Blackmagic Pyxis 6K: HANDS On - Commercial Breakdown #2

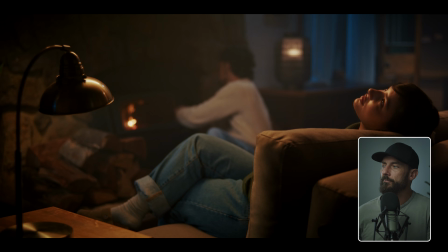And I think there's Titan tubes out each window. So for this scene, we were shooting at 1250, I think. This is the one where we upped the ISO just to give it a little test. And then we're using that bag over the top with the 2 Titan tubes pointing this way, okay?
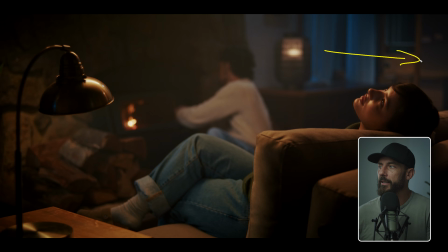And then we've got our prac. We've got our prac in the back room here. We've got another little LED, and then out the window, we've got our Titan tubes. So that is the setup. Here, we could probably even have used more sofa.
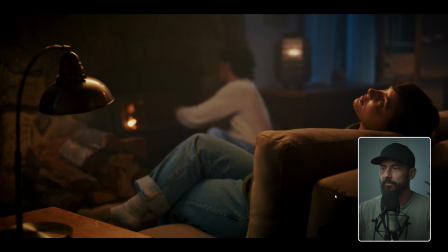Like, we want more angles coming at us. We want something a little bit more 3-dimensional than this, but we had to get the fire in the shot. We had to get her face in the shot. And then we did like a little slider move over to meet them, which I think is coming up.
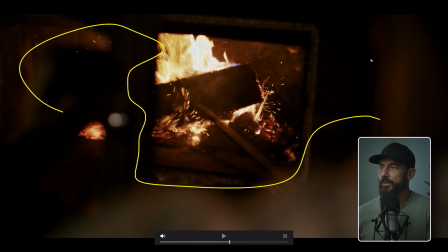There's nothing here, right? Just over the shoulder. Make it slightly more interesting by having, you know, his blobby head in the way.
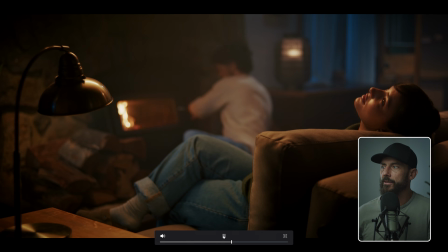From there, we go back to this shot. I mean, this is crazy.
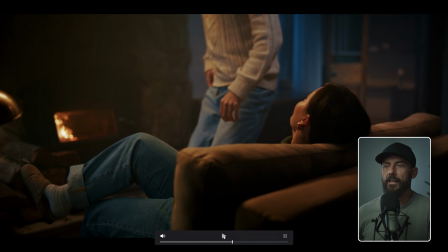Like Lethal Weapon 1980s style blue out there. We could probably pull that back.
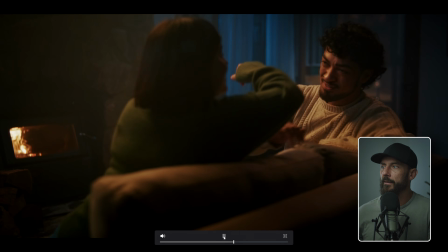We keep going. And ta-da.
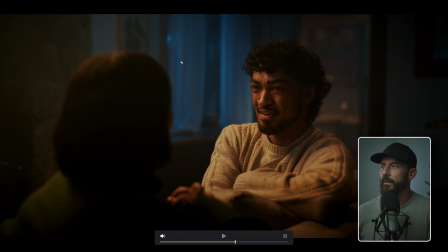Okay, first of all, this here, again, we don't really have an eye light. If you wanted to, we could come down with something and just put an eye light in there. It would make it a lot more, it would make it feel a lot more alive. But we've got just the bag over the top, which gives us this. And 1, 2, 3. Then we've got his face, his lit up face. We want lined up to where the color is.
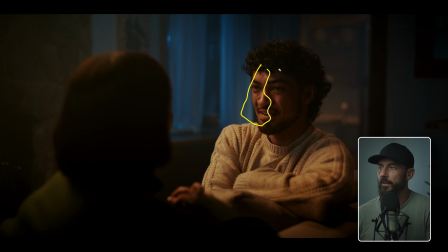We don't want this color lined up with this part of the face. So this is where you do have the freedom to move up and down the sofa, up and down, so that you're setting the person to the background. Okay, these are the things that as a cinematographer, when everyone else is doing their jobs, you're just sitting on the apple box next to the camera going, if we put his head there, it's going to be slightly worse. If we put his head there, it's going to be slightly better. Let's opt for the slightly better. And then you just shuffle the sofa down, and pretty soon you've got his face exactly where you want it on the background, right? Because we're looking for that separation. We've got our little edge light here,
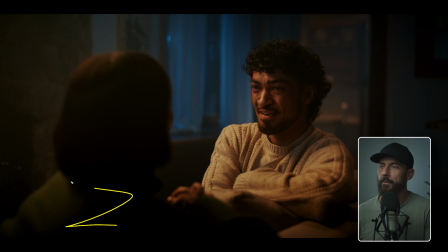just slightly pulling her away from being completely dark, because completely dark is not good. Background here, you can see just how much haze is in this place. Now, if you had unlimited resources, what are we feeling isn't working about this shot?
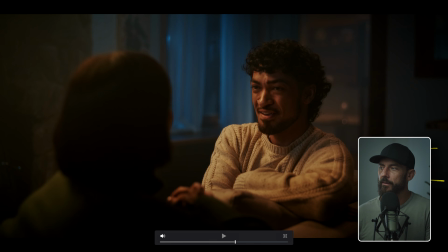I would say it would have been cool to have a prac over here, right? Have a prac on some sort of a bench. This is the shade, out comes the light, and you just get a little bit of fall off over here, because this is where it starts to get pretty flat. But this is also where you can see the haze working at such a high ISO, plus haze, plus wide open lens.
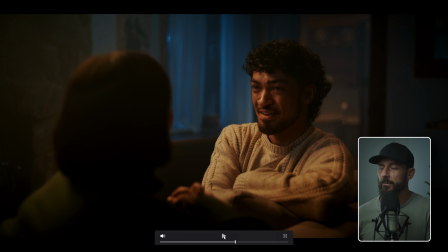I mean, we're reaching into the shadows there. There's no light back there, but you still manage to pick up all the little elements there.
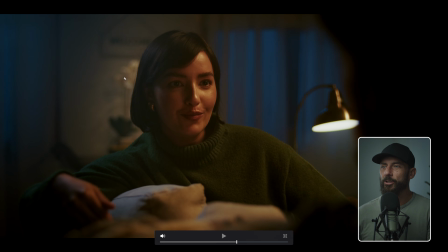And when we come around, same thing. It's like, could we have, in an ideal world, maybe we would have shunted her over, basically to here, so that half of her face, this is the dark half, this is her eyeball that's lit up,
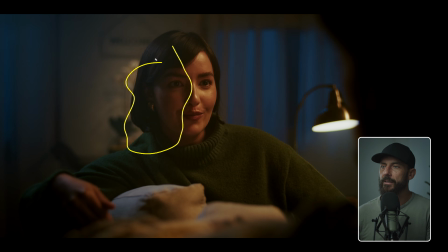is maybe against the blue a little bit more, and the dark part of her face is maybe against the darker bit of the wall back there. But now you can see why we put that prac in there, just to keep it down, give it a little life. Again, why this edge light comes around so much is because we were shooting full frame.
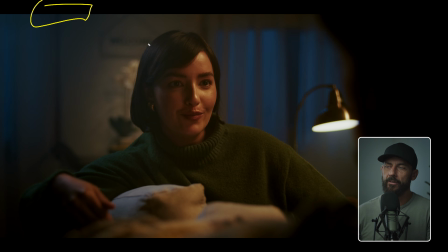We couldn't get above here, or it would feel too above. So we had to go from the side. And as you go from the side, what happens is you're pushing the light at her, too much. So all of this, like we could have cleaned that up fairly easily if we would have had
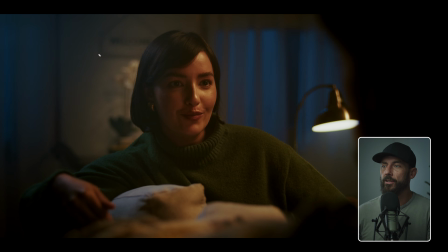maybe decided on a different aspect ratio or just committed to the 240 as opposed to not knowing what we were going to do. You see her highlight is a little bit better there. We're getting a lot more wrap, and it's super easy. This is the point where as soon as you set up this wide, like we don't really have to do anything.
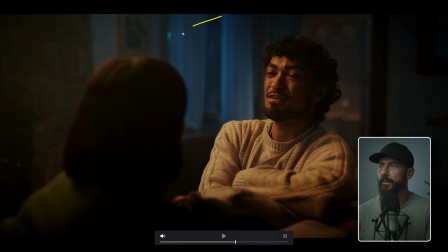Whereas, oh, you can actually see the tube back there, can't you? Looks like a nice little highlight.
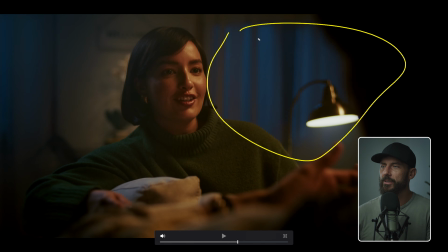Yeah, and it's like you've got a couple different choices here on the blue. You could either desaturate that, which would probably be the go.
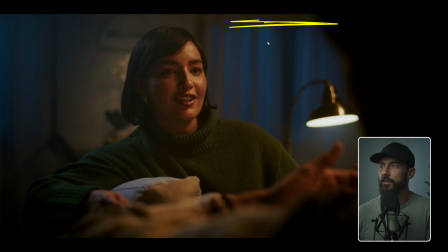You could desaturate that, or instead of going moonlight there, you know, sometimes you want like a gradient to race down the shears, but this is why you have shears. If you didn't have shears, it would just be a giant black hole out there that you couldn't light.
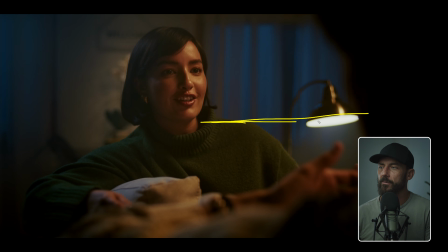So if you wanted to make this like it was in the city, which is oftentimes like you see it in like a New York loft film or something like that, what they'll do is they'll use the sodium vapor tube from the bottom and just add like a warm gradient from the bottom is
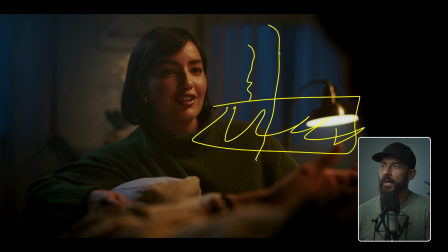where it is hot, and then it just trickles off to darkness up the top. Here we're just doing moonlight up there, right? Pretty heavily stylized moonlight as well. But even in a situation like this, we're trying for, he reaches up his hand.
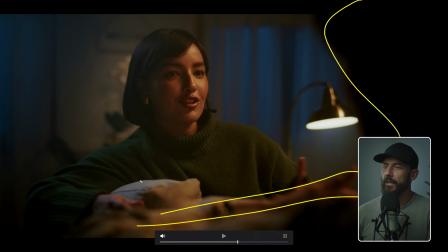We got his head, we got arm, we got this sofa thing between us and her already. Like how much more stuff can we pack in there to make it feel just a little bit more dense?
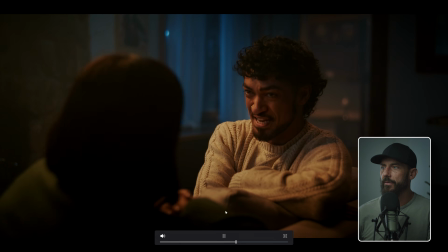So I think that's the go for the nighttime stuff. Haze, 1250 ISO, wide open on the lens.
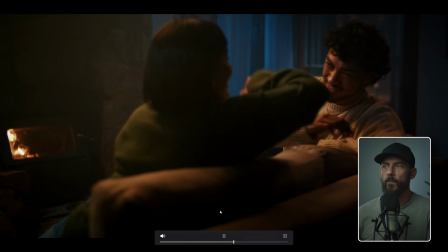And yeah, I think that does it. Anything else to think about there?
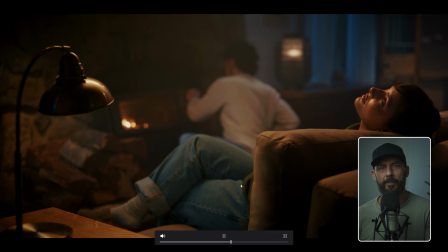No, I would say more pracs would have been better. Other than that, I think that's it. There was one more, let's see, behind the scenes stuff. Oh, I wanted to do this video. There's this one.
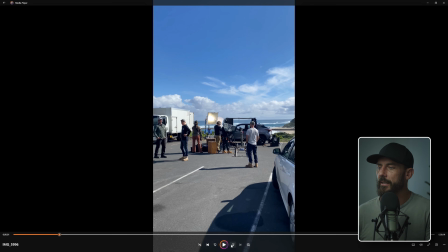Nope. Yes, this one. So this is just to give you an idea. This was after we had finished that car setup one.
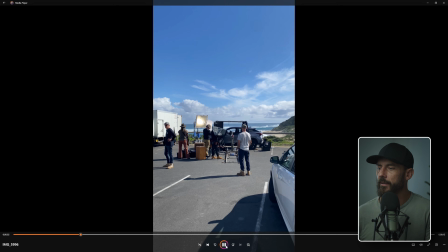So this is the dolly track here. Let's go in a little bit. Actually, let's rewind. You got, hello, Mr. Grip, gaffer over there, lighting assistant over here, photographer,
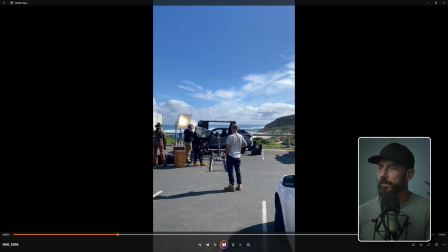and let's move in.
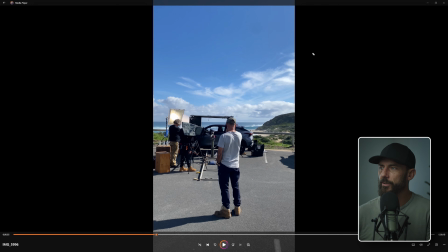We got the 4K over there, which has got a little diffusion, and we've got the sun over here, which you're about to see, I think, as it comes in the frame.
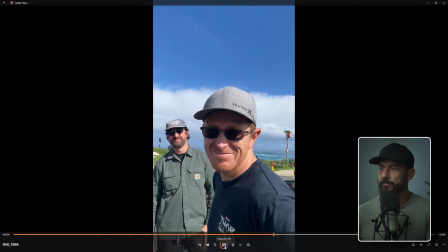Ta-da! There's the sun over there. There's the grip. There's the lighting team, and there's the camera.
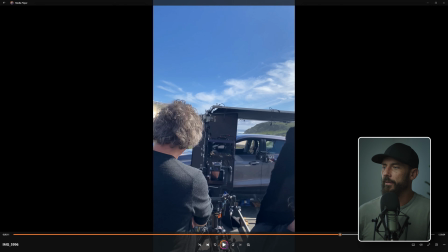Look at this. Phase 1 on the photographer. Good for you. There's the camera, how it's rigged, right? It's just straight on a pole. It's going straight through. And we actually ended up taking away some of the neg that was there for the motion stuff. But you can see the little cocoon that is created around the camera, or around where that lady,
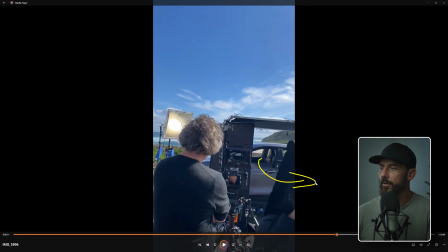the female talent, where she steps out of the car. And that's it, right?
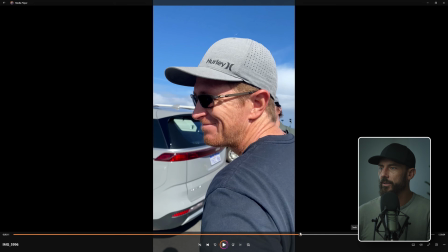That's the little behind the scenes number. And you can see just how harsh the sun is. Like that's what it looks like, front lit, right?
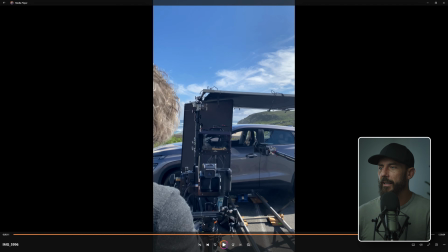Not great. So we want to make it slightly backlit. So you angle the car.
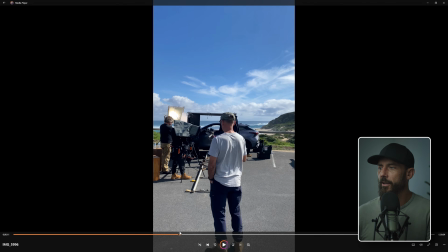Like, is the car in a proper parking spot? No. But nobody cares, right?
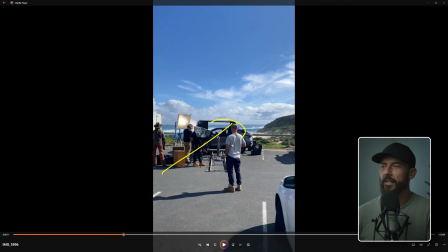You just pull the car up to where you've got something. See how the background is at least backlit? So at least we don't have to deal with the front light of the actual sun. So it's those little tiny things like, oh, we just changed the orientation of the car.
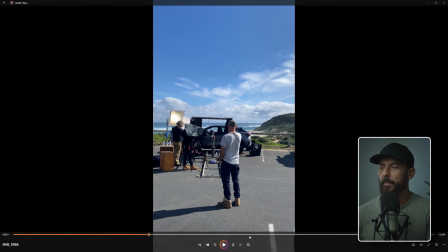You put the thing on a dolly. You put it on a big long pipe. You got yourself a little video. And finally, the drone stuff. Is this the drone stuff? No, drone stuff is here. This is the drone.
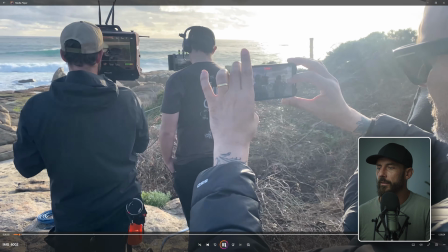You asked, or I said, what is a cinematographer doing?
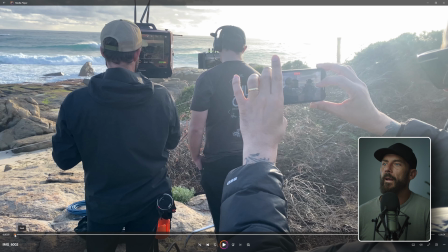This is the final shot of the ad. What is a cinematographer doing when the drone stuff is happening? I'm standing here behind everybody else. This is the director.
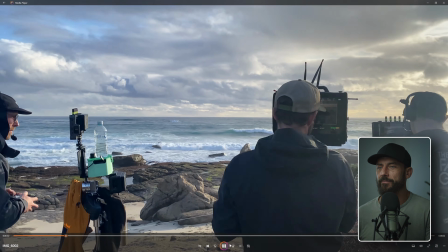I'm standing here behind everybody else doing behind the scenes stuff, because you got the little drone over there.
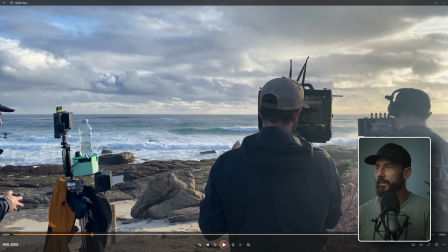You can see it flying. That's its final position. You've got the pilot over here. You got focus puller extraordinaire there, and you have the camera operator here.
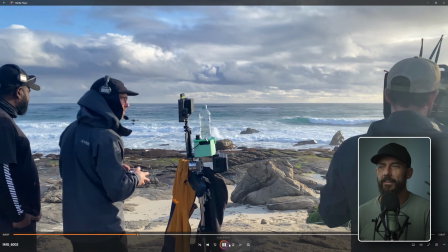I'm not doing anything. I'm just shouting, it could be darker. And then you iris down. It is, yeah.
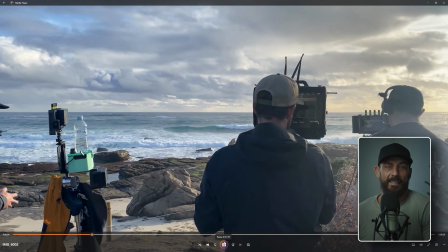I mean, you come up with a plan for what the shot is going to be. And then you're just standing there going, ooh, could we make it better?
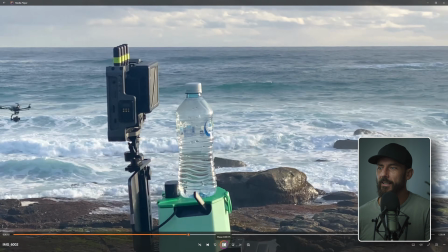Let's try it again. Let's do it this way. There's not a whole lot to it for input.
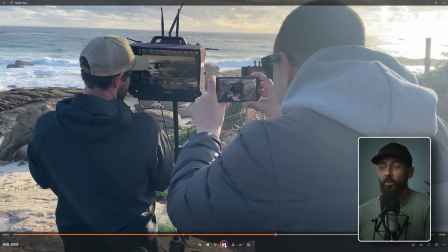It's just the ideas. And this is why it's important that you know this stuff before.
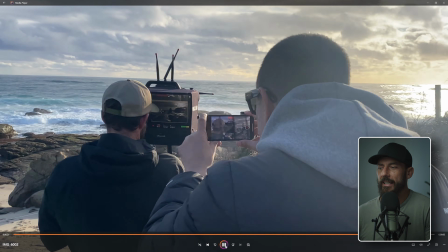And if you're trying to come up with this when you're there on the day, it's going to be trouble, because you're trying to think through all the different processes.
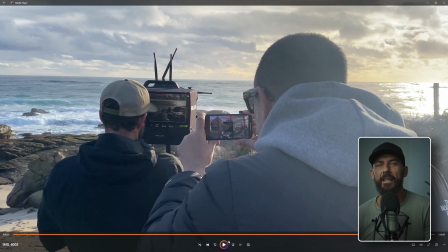Like, what's the most important thing that I know will be 80% of making the image halfway decent? We have to get it backlit. Okay, so that out the gate first. What's the other things?